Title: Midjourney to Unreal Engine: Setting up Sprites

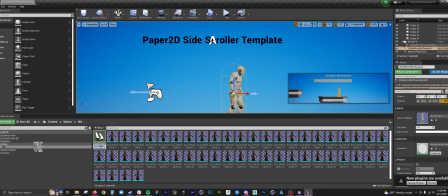And it's exactly what it is.
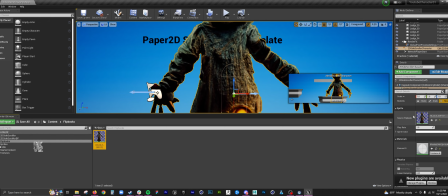It's like taking those post-it notes and then drawing an animation on every single frame. So I usually don't do this. I dragged the character to
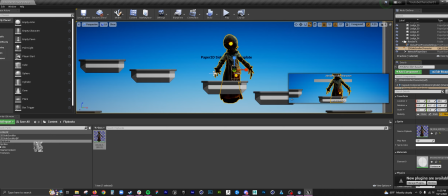the existing source flipbook, which was otherwise that mannequin that Unreal usually just drops in there. Here I am scaling it down a little bit.
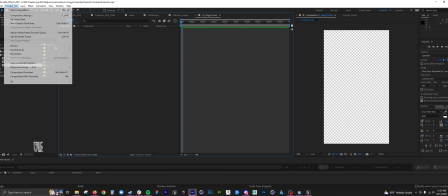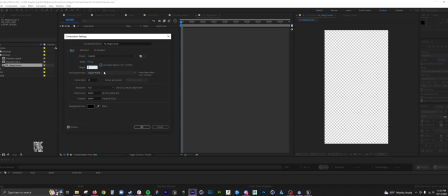that I got from previous Midjourneys. But first, I wanted to create a kind of like a magical cloud.
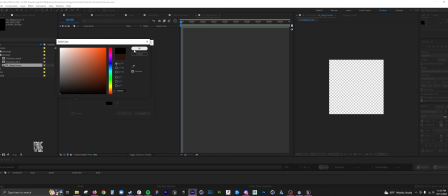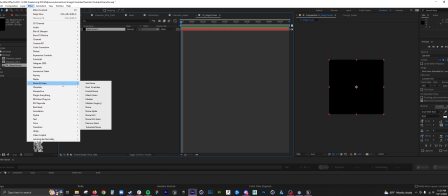To put under the character. So I just did a simple turbulent noise.
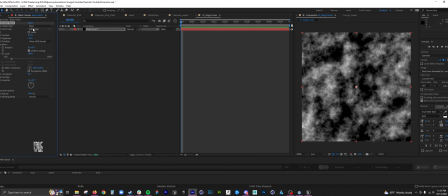I cranked up the contrast and brightness. Didn't really know what I wanted at first, so I was just cycling through all the different
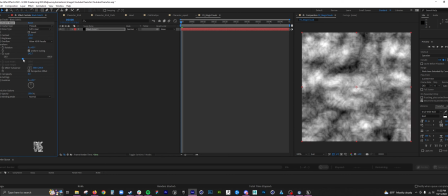kind of noise types.
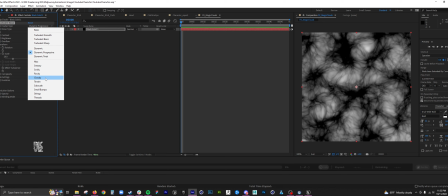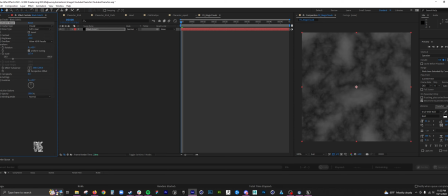So cloudy's fine. And it's important to get like a good contrast from whites and blacks.
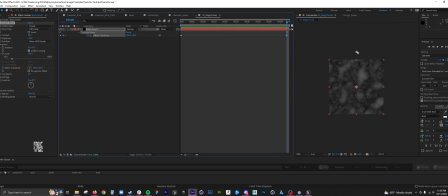Here I animated the offset, and then the evolution. The evolution is like a it just randomizes the noise in a pretty pretty visually pleasing method.
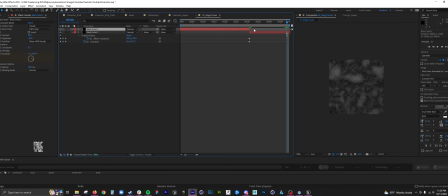Here I am creating a loop, for the cloud animation.
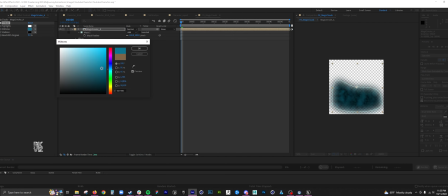And then I added a tritone to colorize it.
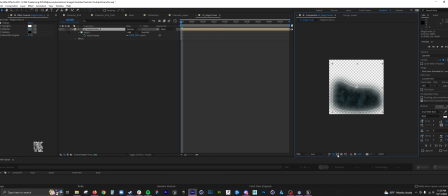And what the tritone does is it takes highlights, midtones, and shadows, and it adds color values to it. So starting from a black and white image is perfectly fine at first, and then you can start like dialing everything in. That's why don't get discouraged if your effect looks like complete garbage.
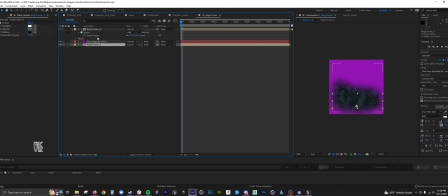This effect, it's not the best. But I think for the illustration, it's perfectly fine. But yeah, don't, when especially working on Unreal and working with all these, you know, have fun with it.
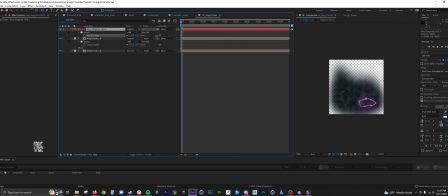Don't set out to make the next, you know, like Fortnite or something, or you know, blockbuster film with, you know, visual effects. Just have a lot of fun. Add your own finesse to it. For this, I wanted to have like pops of like lightning or like pops of like magical color.
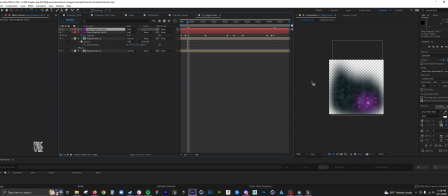So I just used a solid, and then I masked it out and then added a add blend layer just to get some like lightning and randomness to this cloud.
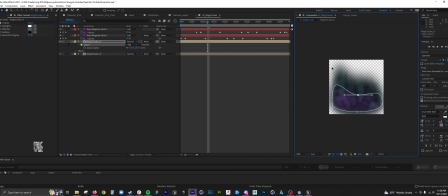You see again, I usually start super crazy and then I dial it back down. Especially if the character's gonna be over it, you don't want it, you don't want this to be super,
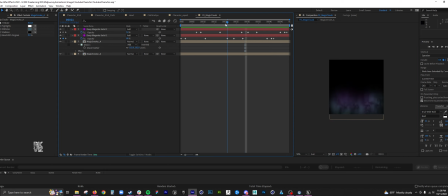well, tacky.
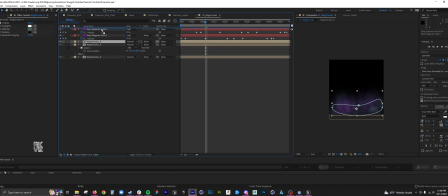So here I'm just doing some fine tuning. I wanted to punch it up a little bit with exposure.
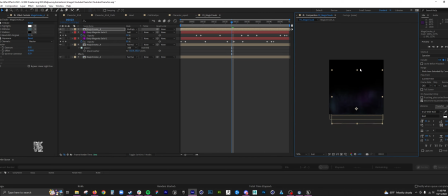And again, this is all very plug and play. It's going to take you a bit to arrive at what you want. And in looking at this, I know that it's a little too fast. And it's a little too,
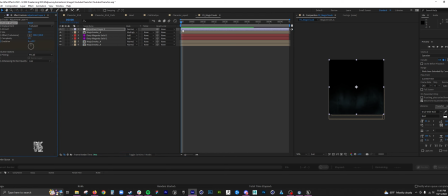a little too simple. I wanted to add some, like, some randomness. So I added a turbulent displace to the overall motion.
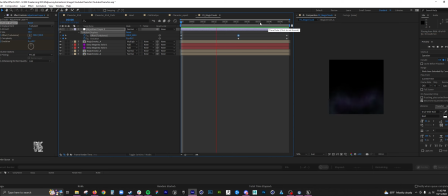So it's not looking terrible. I'm adjusting the shapes.
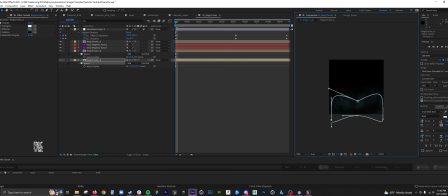It's looking good.
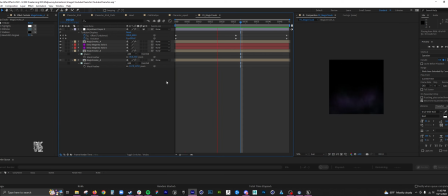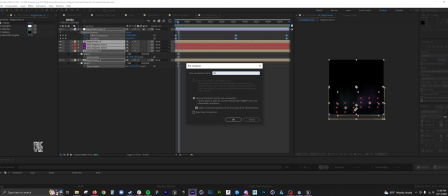Wanted to pre-comp it to make sure that I had a no clipping on the edges.
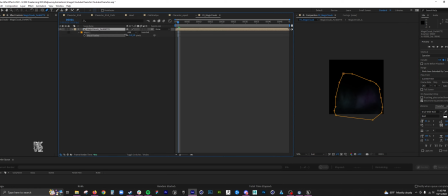Because when you have the effect running in Unreal Engine, you'll notice hard edges. And if this effect clipped the left, right, bottom, or top, we would see it.
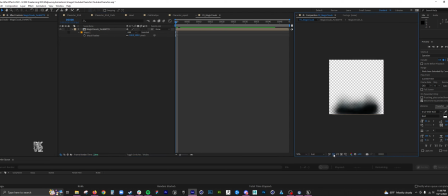That's extremely tacky.
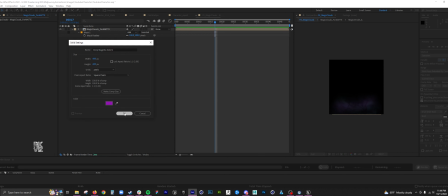So here I wanted to create a kind of source light underneath. So I just did another solid, masked it out, feathered it, and then added a blend mode to it.
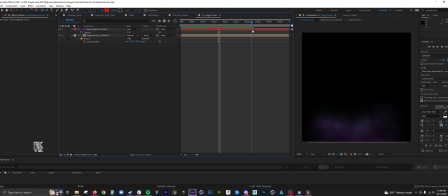And then wasn't quite sure what this would result in. Sometimes deep glow works, sometimes it doesn't.
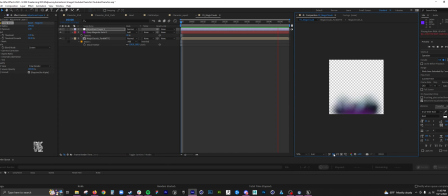So right now it's kind of giving off like an underwater type of feel.
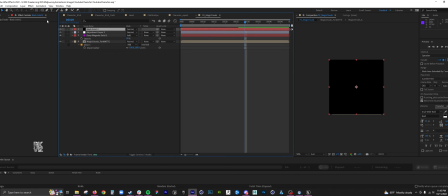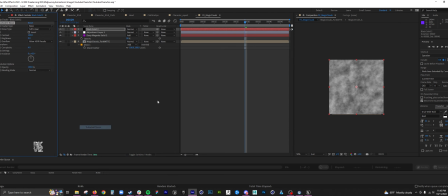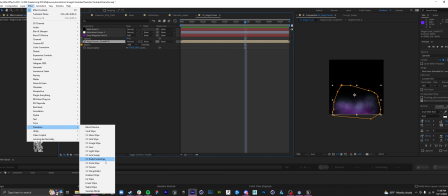And here's one of the tools that I use that's very, very random, and you would not even think to use it.
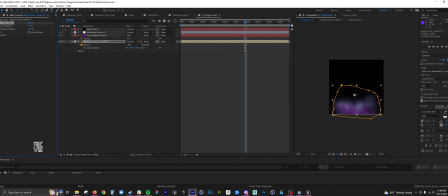It's a transition image wipe. And what it does is it takes an image that you bring in or create, and it uses that as a wipe for a layer.
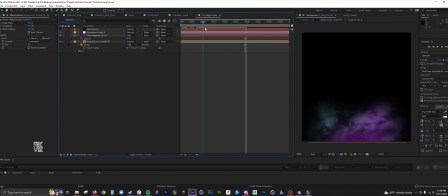And this could help randomize a lot of your stuff. You don't have to do a 0 to 100 transition. You could leave it at,
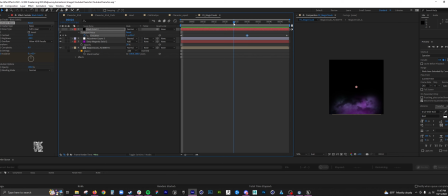I think like 50%. See, it just adds a little bit more depth to your clouds. And I wanted to add some lightning, so I used some stock footage that I got from Action Visual Effects.
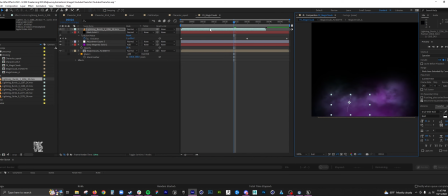Added a blend mode. Added another layer of lightning.
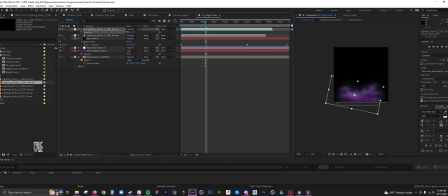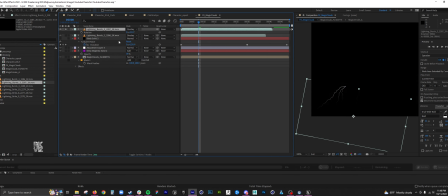And I want to mask it out because the tips of the lightning, they don't have to be seen. They have to be, they could be like inside the clouds.